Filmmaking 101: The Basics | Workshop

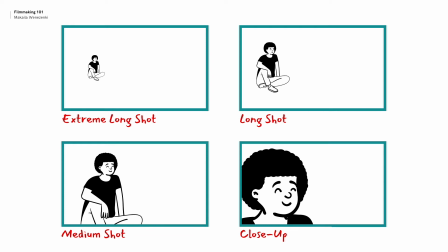Camera shot types are the variety of shots we get from how close or how far away we are from our subject matter. In these 4 examples, we see the extreme shot, the long shot, the medium shot, and the close-up.
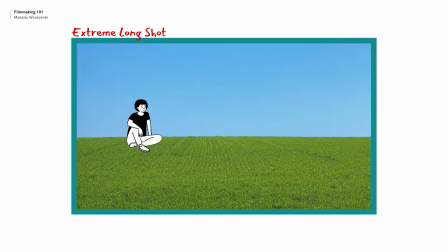Extreme long shot is where our subject is far away and we are able to see the setting around them. The long shot gets us a bit closer. We still see the surroundings, but we get to see the subject in more detail as well.
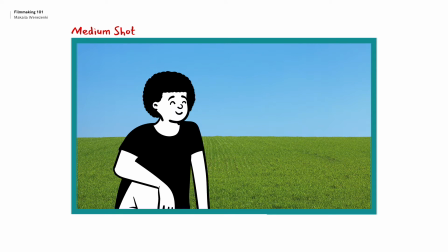The medium shot is a very useful shot. The camera captures this person from about their midpoint, around mid-torso and up.
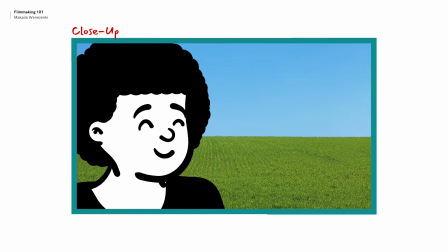This shot is an example of the close-up, where we get right up to the subject. This time it's a person's face, but maybe it could have been their hands or a note on a table.
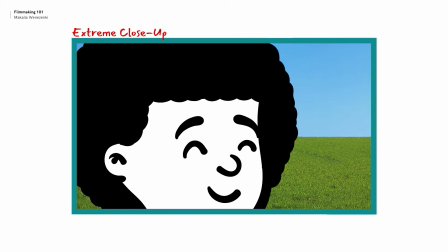Taking it to the next level is the extreme close-up, which can be even closer than what we see here. It could be as close as only seeing someone's eyes or their mouth entirely filling up the screen.
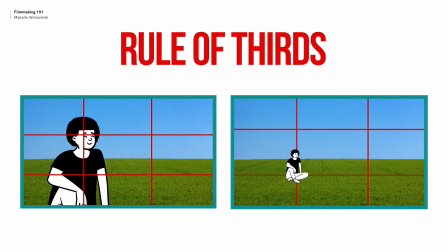Now, in each of those previous examples, the subject was lined up in the camera according to the rule of thirds. The rule of thirds is a practice of composing shots, both in film and photography,
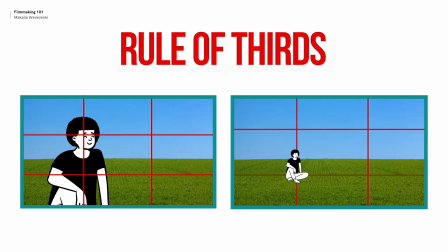in which the image is divided into equal thirds, like we see in these grids here.
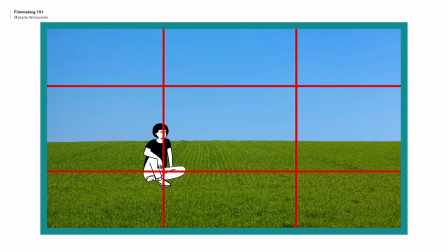We use this grid to frame our subjects. In this rule, the most important subject matter, where we want our eyes to go, lines up with the points where the lines intersect. And although I've put the horizon right in the middle,
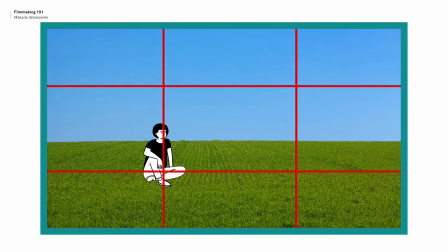often the rule of thirds guides us to put the horizon line on the top third or the bottom third of the shot. This rule is helpful because the eye wants to move around the shot with ease.
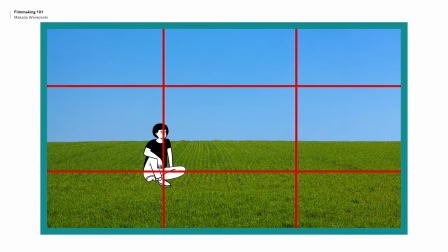We naturally look to the off-centered subject, and we naturally roam a little with our eyes to take in the surroundings. But rules are made to be broken too. By knowing the rule of thirds, we also know how to break it.
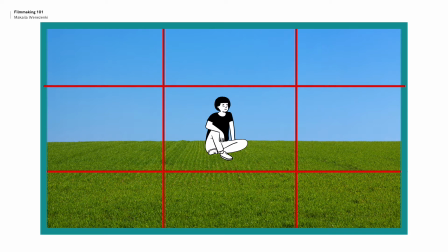You may center the subject, placing emphasis or importance on that character in the scene. Or you may put them right into a corner, which might speak to having an emphasis on the setting or on the environment.
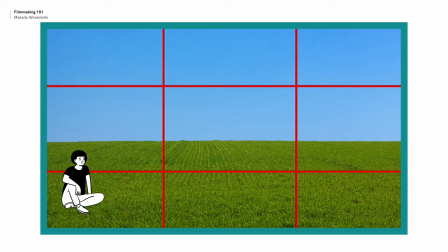Each choice we make, when added up together, gives us a style and a tone to our work. As you experiment, you'll know what feels and looks good for you and your story.
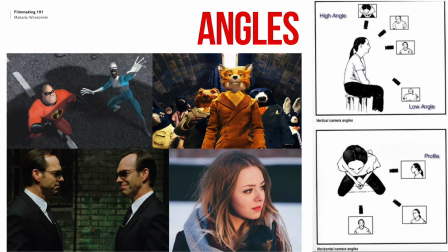The camera shot angle is the location where the camera is placed to film the shot. Very commonly, a camera is placed at eye level, so we observe the subjects as we normally would if we were there.
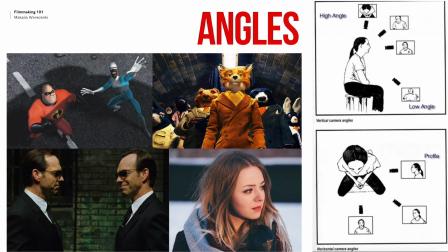It is a very neutral angle. The camera may be placed at a low angle, so it looks up at the subject, making them look bigger and taller, and even scarier or more important. The camera may be placed at a high angle, looking down onto the subject,
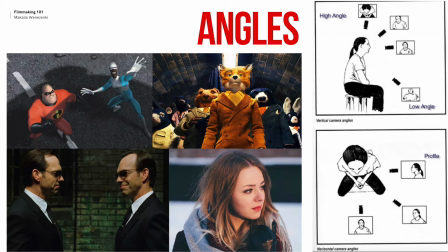making them feel smaller and maybe weaker or scared. We see two examples here at the top left and the top right of looking down and looking up at our subject matter. We also see below them a profile and a 3/4 angle.
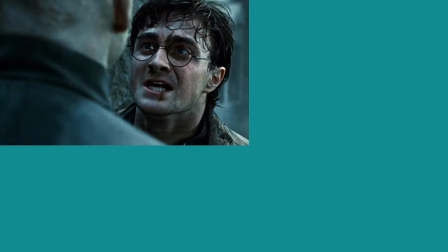We can look at this example of Harry Potter in confrontation with Voldemort. The two subjects are framed in a way called over the shoulder. We are literally looking over Voldemort's shoulder. There's a close-up of Harry. It's intimate, intense.